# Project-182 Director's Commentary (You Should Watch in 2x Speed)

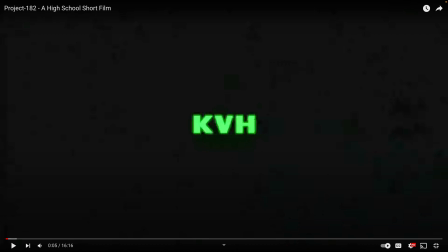(7:38)
even know what it's called here let me let me take a look it is corporate the font is called corporate and it's something that nintendo used on the nintendo
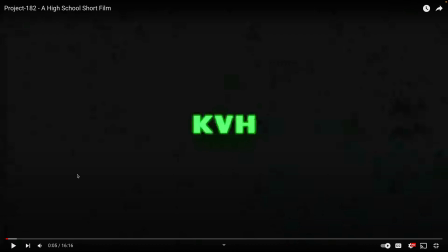(7:54)
entertainment system um and since i'm going for like retro robotic technology i chose that font threw it in after effects gave it a little glow i like the green here it's supposed to obviously represent like a terminal for coding or something like that
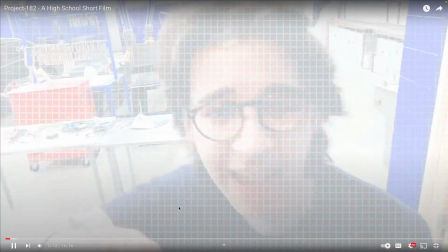(8:13)
initializing test number 22 um here's the beginning of
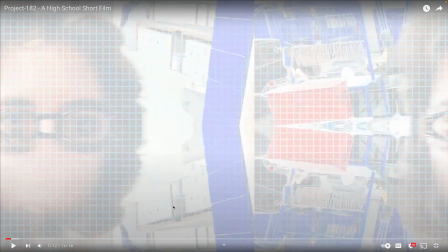(8:18)
this so funny thing about this is i didn't know i'm like i've worked up until this point i had done after effects for about a year not even a year at this point oh no just just past a year i'd been working in after
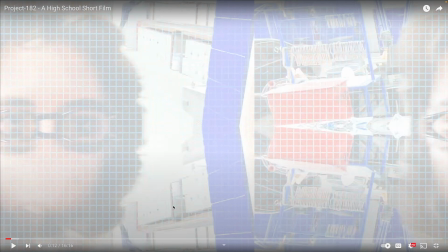(8:36)
effects but I wasn't constantly working in After Effects this is by far the biggest visual effects heavy film that I made even though we only have the beginning sequence and then the science first sequence that have visual effects in it and then the titles and then the text messages and stuff like that
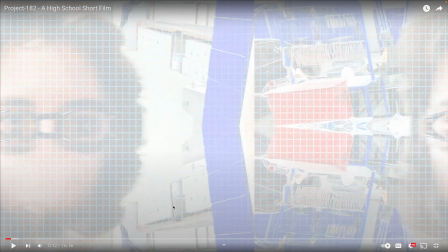(8:52)
but for this one or for this entire opening sequence the idea concept behind it was I created a single frame in Photoshop and on that frame had all of my overlay so it had like this little grid blue and
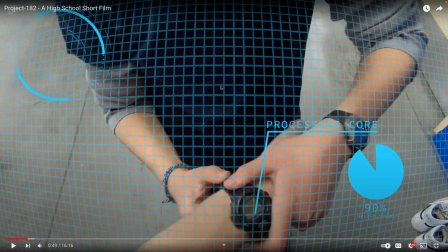(9:09)
later on this is what the final product looks like I have the semi-transparent blue grid and then all this other stuff and some Nikes here I don't know who those belong to
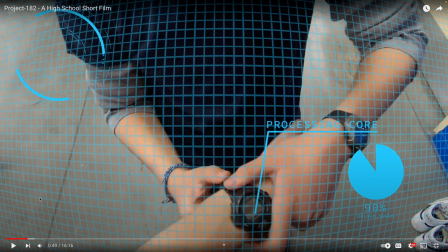(9:22)
so I started with the final product and then because I was he's going through the iterations of the robot, I started to essentially, like, what's the word, get rid of stuff at the beginning.
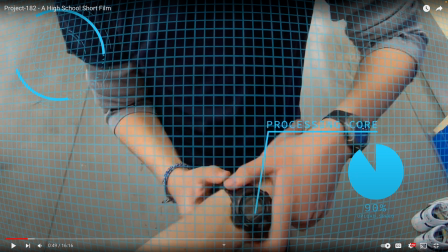(9:40)
So since I knew what I, since I knew what my finished product looked like, I could take away a whole bunch of this stuff, and then just leave me with like the, the, this grid thing here, and then start to add a couple things here and there as it grows,
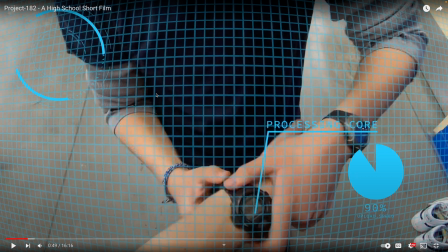(9:58)
because you start from something that's constant and then you add on to that it just adds a little another level of continuity
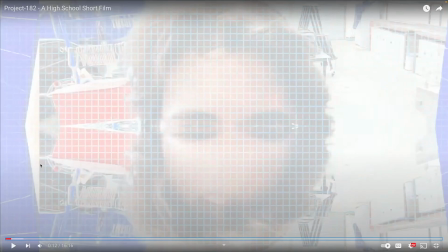(10:06)
but i'm getting ahead of myself um and then in after effects i was just playing around with different effects until i'm like yeah this one kind of works and that's how it was because i was like i kind of knew after effects but i wasn't super comfortable with it and i'm like okay so then this works and then that's kind of how I rolled.
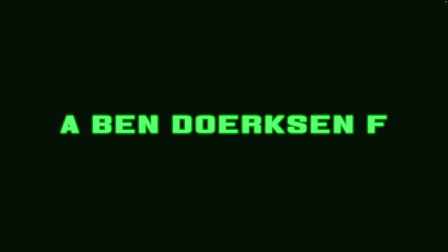(10:29)
Here's this, that's me.
Initializing test number 93.
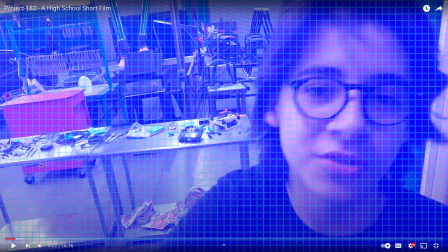(10:34)
This is the blue is kind of like VHS ish I guess then I pasteurized this frame rate.
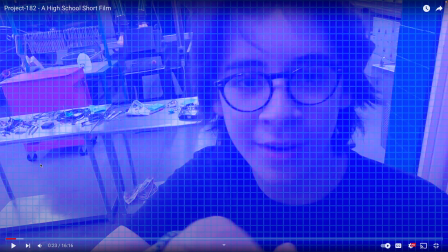(10:40)
Pasteurization is essentially the the ability or I guess the posterization is essentially in editing you can chop out frames so it's like if I want this frame frame rate to be I don't know
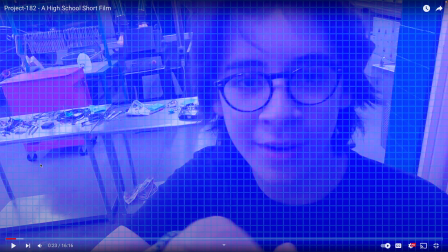(10:58)
like was like eight frames a second it'll chop out everything until there's only eight frames a second it'll make it really jumpy too and that's on purpose there's a whole thing with frame rates if you're not familiar with frame rates it's essentially how many pictures the camera takes per second and this
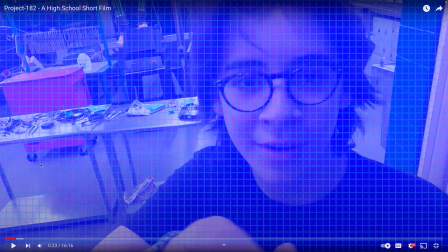(11:16)
was all filmed in I believe 24 frames per second which is the standard for cinema but then in post-production while I was editing this I on purpose took out frames to make it look really choppy and that's kind of frame rate for you and it's
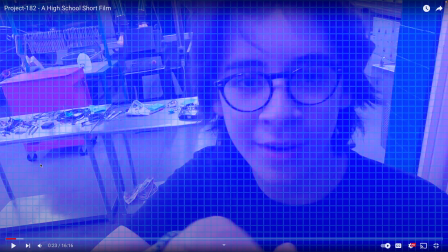(11:35)
essentially multiple pictures put together this is the overall concept of frame rates overall just pictures consecutively taken over and over again to give the illusion of motion when in fact it's just a whole bunch of still images flashing before our eyes 24 frames a second and that's essentially what that's why they call it
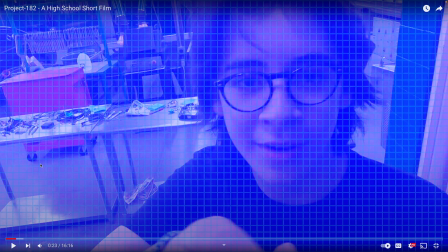(11:54)
movie magic because it's illusions it's magic it's like you know you watch a movie and you cry and like none of that stuff was real but it felt so real i'm getting really like philosophical here uh in the background it's So, so minute details,
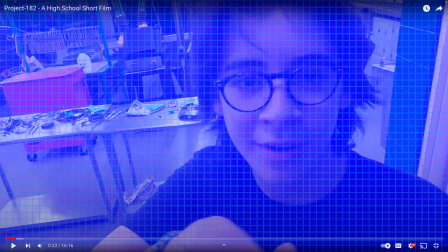(12:12)
but shout out to Rio for really making sure that everything looks super cool as far as the production design. She was an incredible production designer.
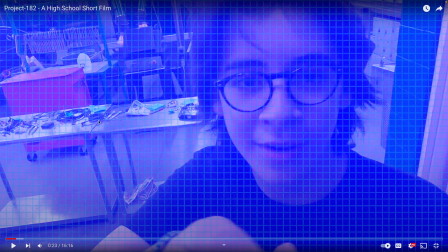(12:23)
A lot of these parts were my eighth grade science fair project where I worked with like raspberry pies and breadboards, so I had a lot of circuitry and yeah, anyways, I'm going to continue because I'll probably come back to that table later on.
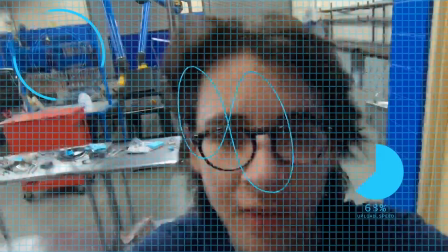(12:41)
initializing test number 181 his number 181 face
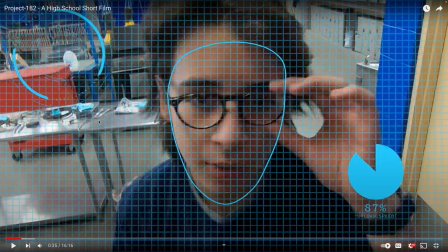(12:48)
identification looks difficult that was probably the easiest part of this entire thing because I just got the after effects to sense where his face was and then it did automatically this whole squiggle thing
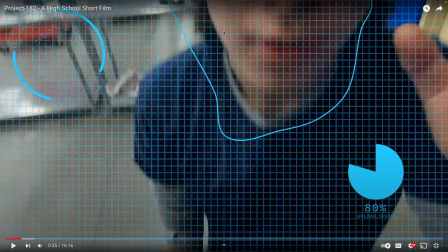(13:01)
I did on purpose the after effects masking whatever artificial intelligence followed this whole circle thing it followed his face upwards but it's like as he's shutting down it's like i said the minute things as he's shutting down
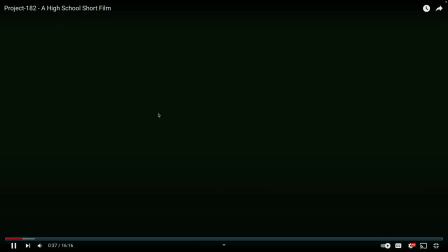(13:16)
his sensors becoming less aware and then he passes out again wait i have an idea he says wait i have an idea in case you're wondering what that idea was the idea that nate has is
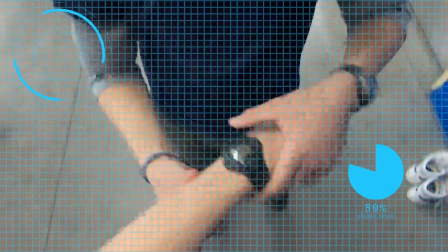(13:29)
to put the watch on him obviously that watch comes back we see this
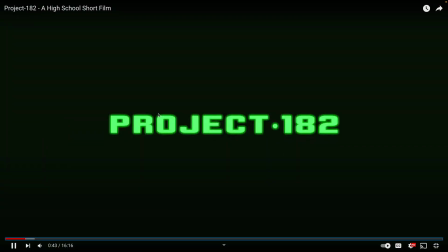(13:34)
expansion because he goes from sort of a two-dimensional figure and I needed something you know what
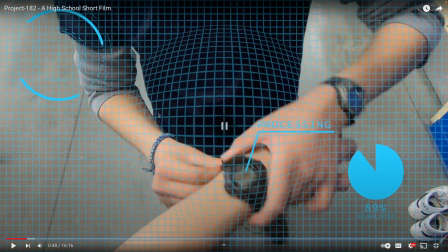(13:40)
I mean he goes from sort of like this robot and his view opens
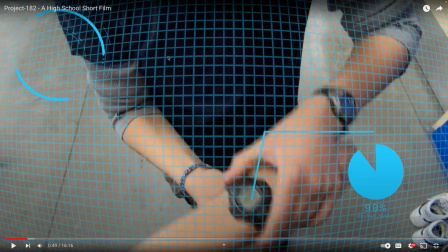(13:45)
up right there and I have a mask that follows that circular I don't even know what that's called to see that there's a processing core right here
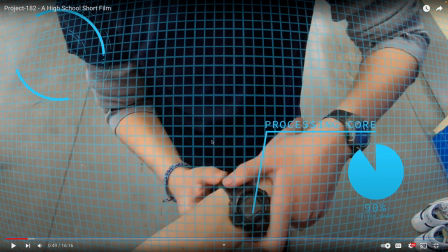(13:53)
something that you may have noticed before is during all of the startups it sounds robotic-y it sounds
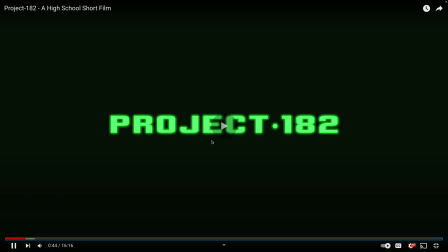(14:03)
all the annoying whirls and noises except this last one if you listen closely
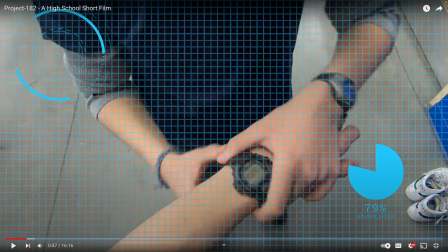(14:13)
is a heartbeat because he's you know human but like not really but like kind of is